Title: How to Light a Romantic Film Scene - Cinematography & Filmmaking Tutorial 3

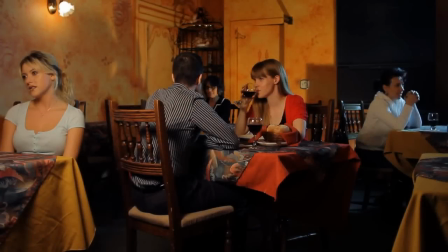4:11 And that kind of just gives you, it almost acts as a little like a rim light slash hair light slash, it just because the color temperature of that light is quite a bit different from the tungsten key light that I was using.
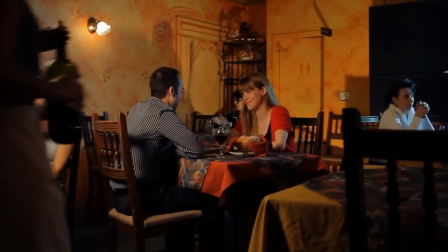4:24 It gives you a feeling of like this maybe blue I don't know, evening kind of a feel.
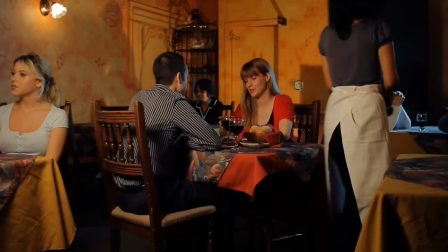4:32 And also it adds contrast, because this way the scene is still fairly dark. You don't get to see everything.
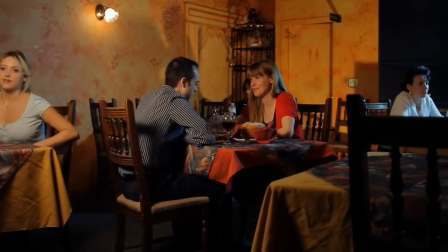4:38 It kind of adds to the kind of not mystery, but it adds to a little bit to the romantic feeling of the scene,
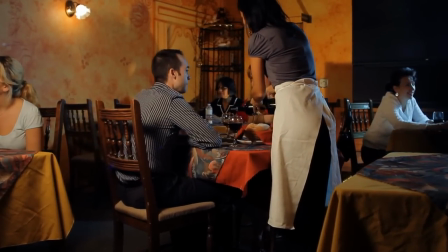4:45 and most importantly, lights the main actress that I'm getting in this shot
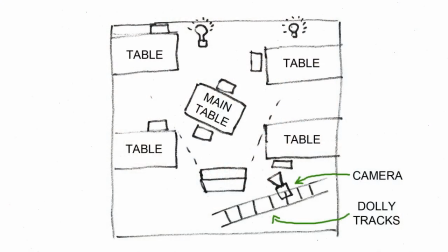4:51 nicely. So, and then the last thing that I did is I just added a small 100-watt light bulb
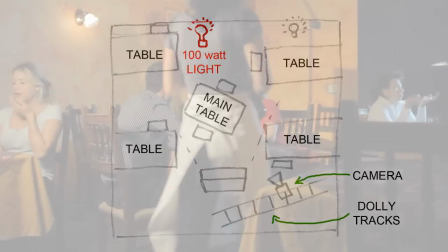5:00 just on the floor behind the woman over there, dressed in black.
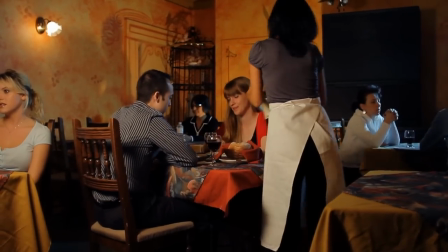5:05 And that light, all it really does is it illuminates that back wall a little bit, so that it kind of accentuates.
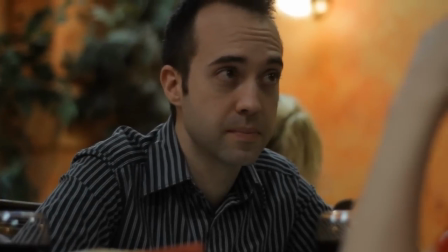5:11 So because otherwise it looked really really dark in this restaurant. Now in this shot, this is basically a reversed angle of that same setting.
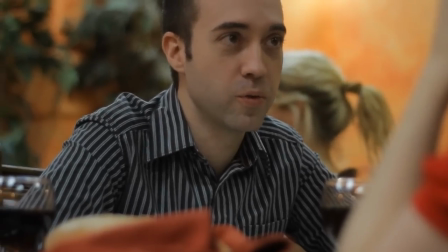5:19 So we're seeing the guy sitting at the table. And just to show you, like, this is basically the footage that comes straight off the camera.
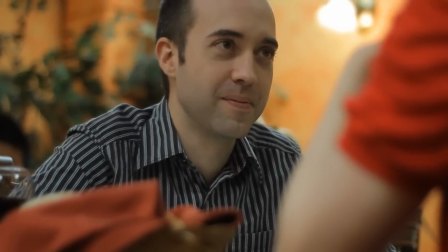5:29 That's, you know, using whatever lights that were there in the restaurant. And you can, as you can see, it just looks, it looks kind of, maybe it doesn't look flat, but it looks boring.
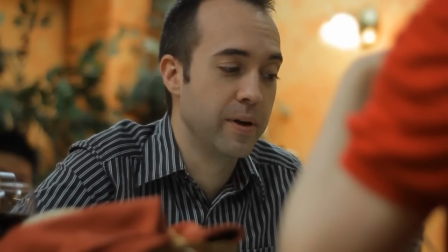5:36 Basically, that's what it is. For sure, doesn't have like any kind of a romantic feel.
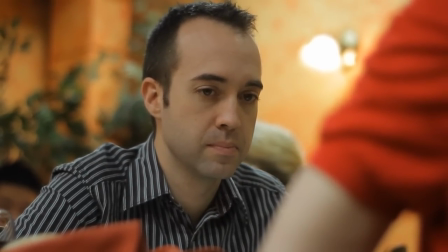5:41 So basically, for this scenario, I did the exact same kind of lighting scenario as I did for the reverse angle.
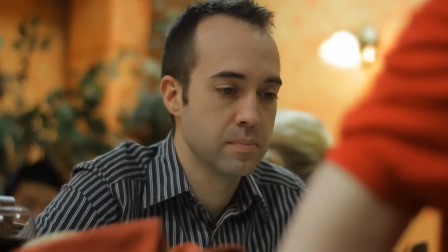5:48 The only thing is, the only difference is that I flipped all the lights around. And here's the final shot with all the lights in place.
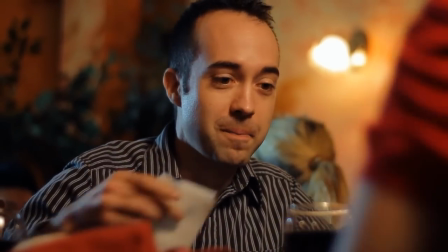5:54 And as you can see it, I mean, right away it makes a big difference, I think. And that's pretty much it.
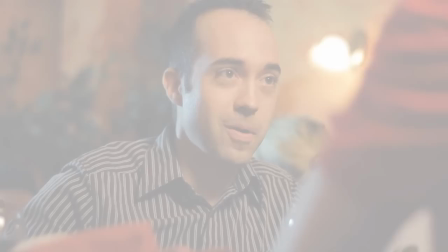6:00 And then here's the final edited sequence you can see together.
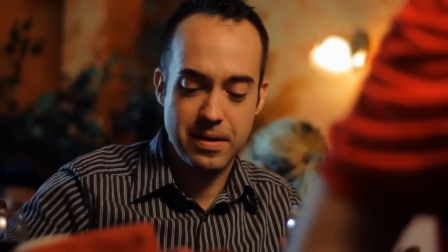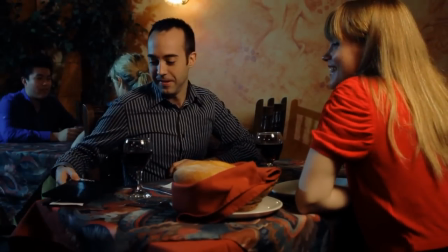6:08 So as you can see, it's basically the same thing that I've been sort of talking about in the first and second tutorial.
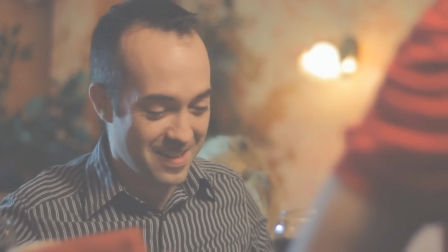6:14 It mainly comes down to shot design. I mean, you gotta really design your shots.
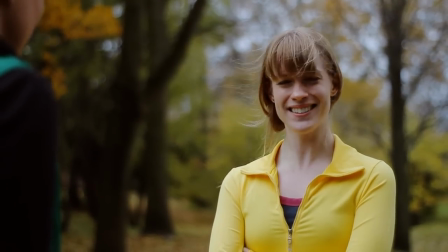6:19 You can't just put the camera in the first place that you think of and just think that it's gonna work. Sometimes it will, but most of the time it won't.
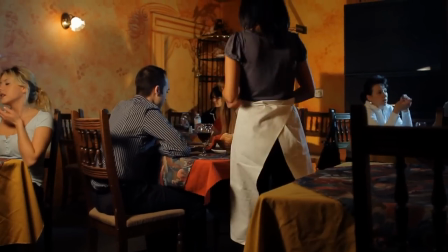6:26 So you gotta move the camera around, move the lights around, and sometimes, like you said in this case, move the actors and the tables and things around.
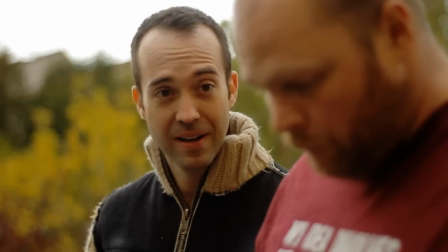6:33 Next, I'm gonna show you a little scene.
I'm just gonna let you watch it for now. I can't even afford a taxi to get us home, so we have to, like, walk the entire way back.
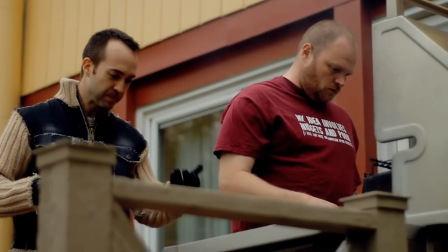6:45 I got home, I gotta fumble around for a bunch of candles. So as you can see from this little clip, it's basically another flashback.
We see what happens to one of the characters the night before. And for the most part the scene works, but basically one thing that doesn't really work,
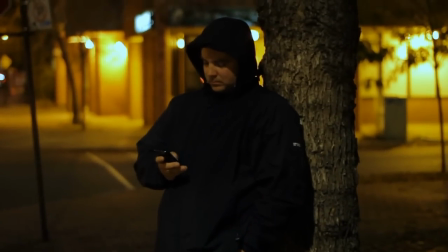7:00 and that became really apparent in editing, was basically this one shot.
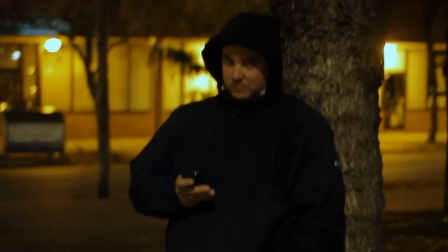7:04 The problem with this shot is not so much from a technical point of view, but more because it doesn't work for the story.
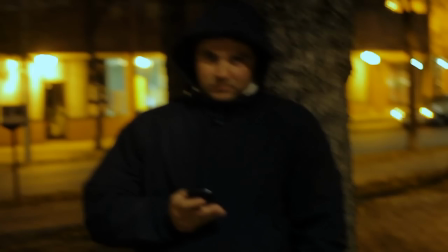7:11 So what we ended up doing is having to reshoot just this one shot. Now the great thing, of course, about the Canon 7D is the fact that it is such a small camera. You don't need a crew really with you. I mean, it could just literally go just with you and the camera and your actors, and you could shoot it pretty much anywhere, which is exactly what we did.
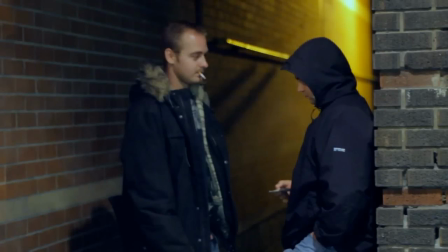7:29 This was after the film was actually shot. We went quickly, and within a half hour we basically found this right location, this tiny little alley.
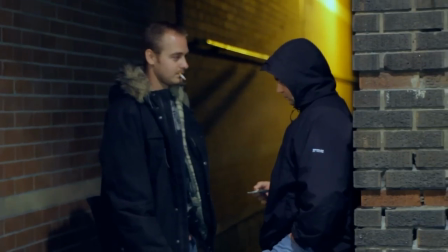7:39 Used some very minimal lighting because, again, the camera is very good in low light situations, and I changed the scene in a few different ways.
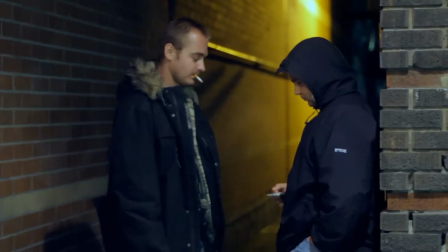7:47 The first being that I added an extra actor in there, just so that, you know, two guys always a little bit more scarier and dangerous than one guy.
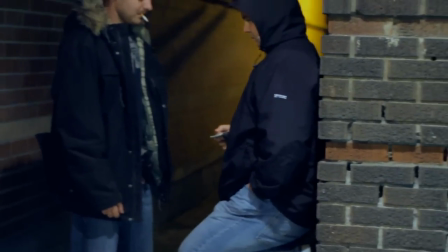7:57 Two, I placed them in a little alley because, again, it just makes the whole setting look kind of,
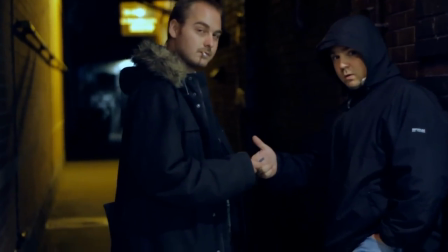8:03 you know, kind of more urban and dangerous.
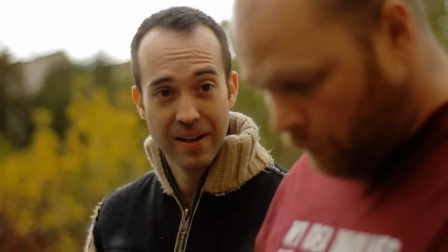8:07 And here, if you look at the actual final sequence with the new shot in place, you'll see that it works a lot better technically and for the story.
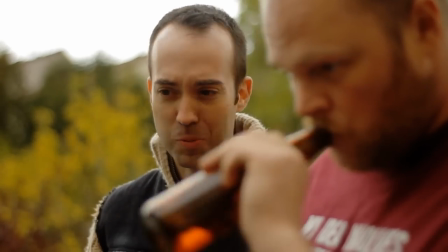8:16 I can't even afford a taxi to get us home, so we have to, like, walk the entire way back.